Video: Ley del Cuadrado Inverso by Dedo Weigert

Let us talk about some of the basics of light. There are many different categories and aspects. One is the physics of light and how we deal with it. The other one is the character of light, which again in our profession could be seen by its photographic aspects. And then there's also the psychological aspect to the character of light. If we want to pick any of these subjects, there will be some parts where all of these elements will come into play. And then it depends on our kind of work. For some of us, we work under conditions and in places where we're finding light.
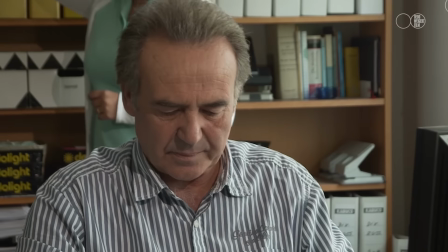1:08 And just simply have to augment the light that we find and modify it slightly.
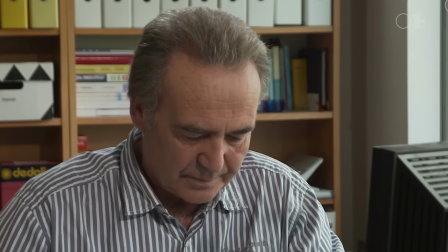1:16 This may not necessarily be limited to the run and gun, fast shooting and the work in the small team.
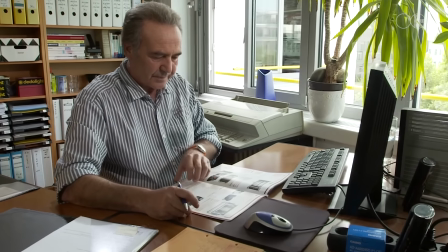1:26 Sometimes we will find light that has an incredible beauty and
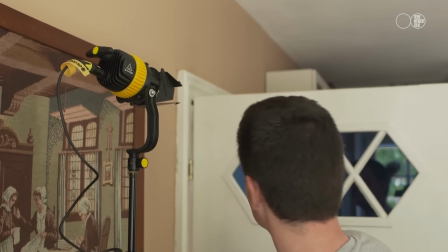1:32 we don't want to destroy that. and simply think where and
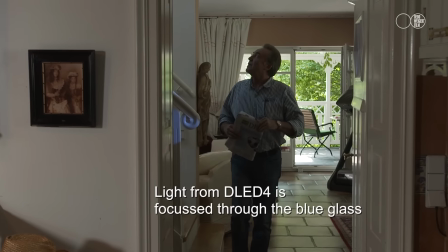1:37 for what purpose the light that we find needs just a little help in order to
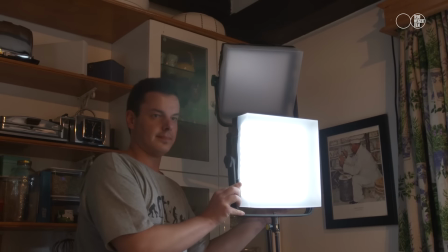1:43 direct the attention of our viewers to the person in front of the camera or to a
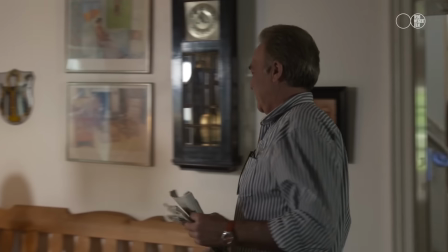1:48 particular object or to create and enhance the feeling of space, depth and three-dimensionality. So this also can be a very refined level of work.
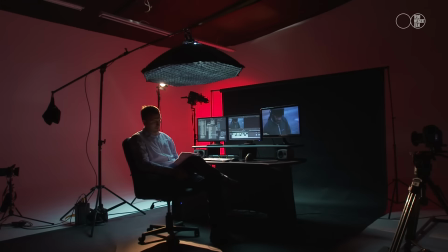2:05 The other approach is where we are creating the light in an endless variety of ways, moods, and purposes.
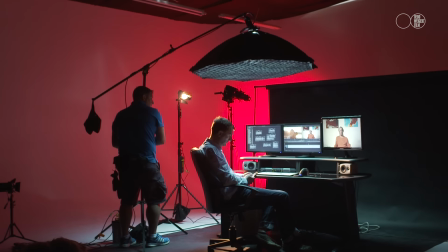2:15 And then, of course, we can never forget to talk about the brother of light, the shadow.
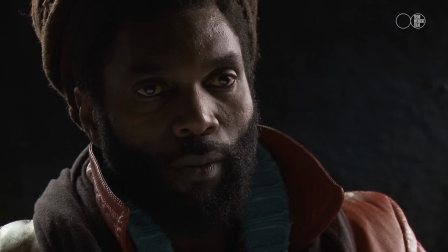2:26 And if in our profession we talk about the transport of emotions,
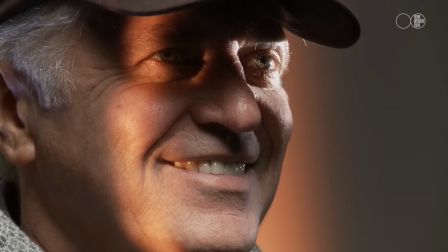2:30 then we will find that sometimes the shadows may play an even more important part in creating moods and emotions. And then there are the transitions between light and shadow. Again, that plays a very important role.
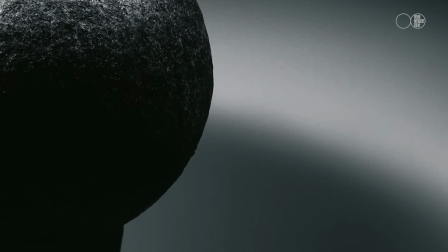2:53 Hard light, hard shadows, or very gentle transitions and even transparent shadows. We will attempt to cover some of these subjects in other videos. Today, let's talk about some of the physical aspects and how they influence our images and scenes.
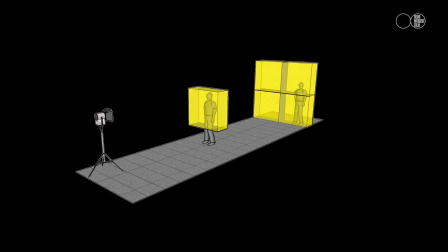3:18 One of these aspects of physics is called the inverse square law.
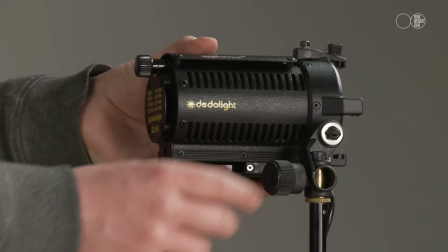3:25 Putting it in a simple way, and if we're talking about a point light source or Fresnel lights,
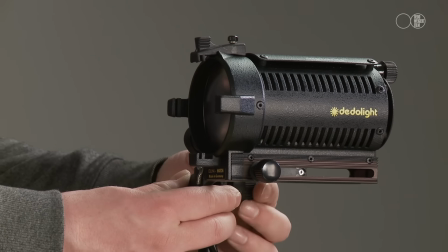3:32 focusing lights, then the general rule can be stated as follows.
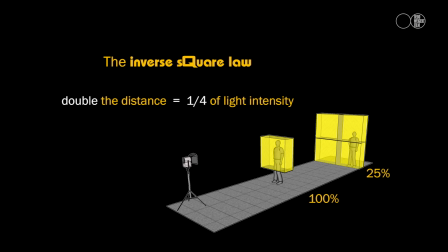3:37 Double the distance and you have one quarter of the light.
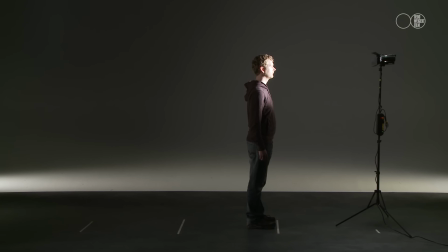3:43 This can be visualized relatively easily when we're thinking of a point light source
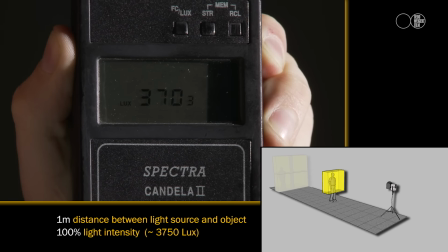3:50 and at one meter distance we think of lighting one square meter.
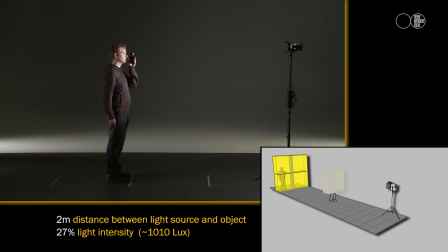3:58 At 2m distance, double the distance, we are now lighting 4 such squares, 4 times the area.
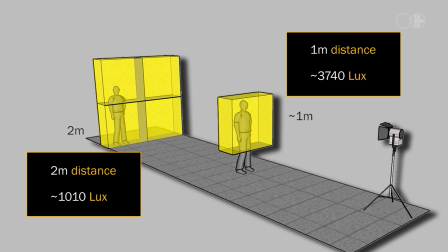4:08 Thus it is easy to understand that at double the distance we have only one quarter of the light level.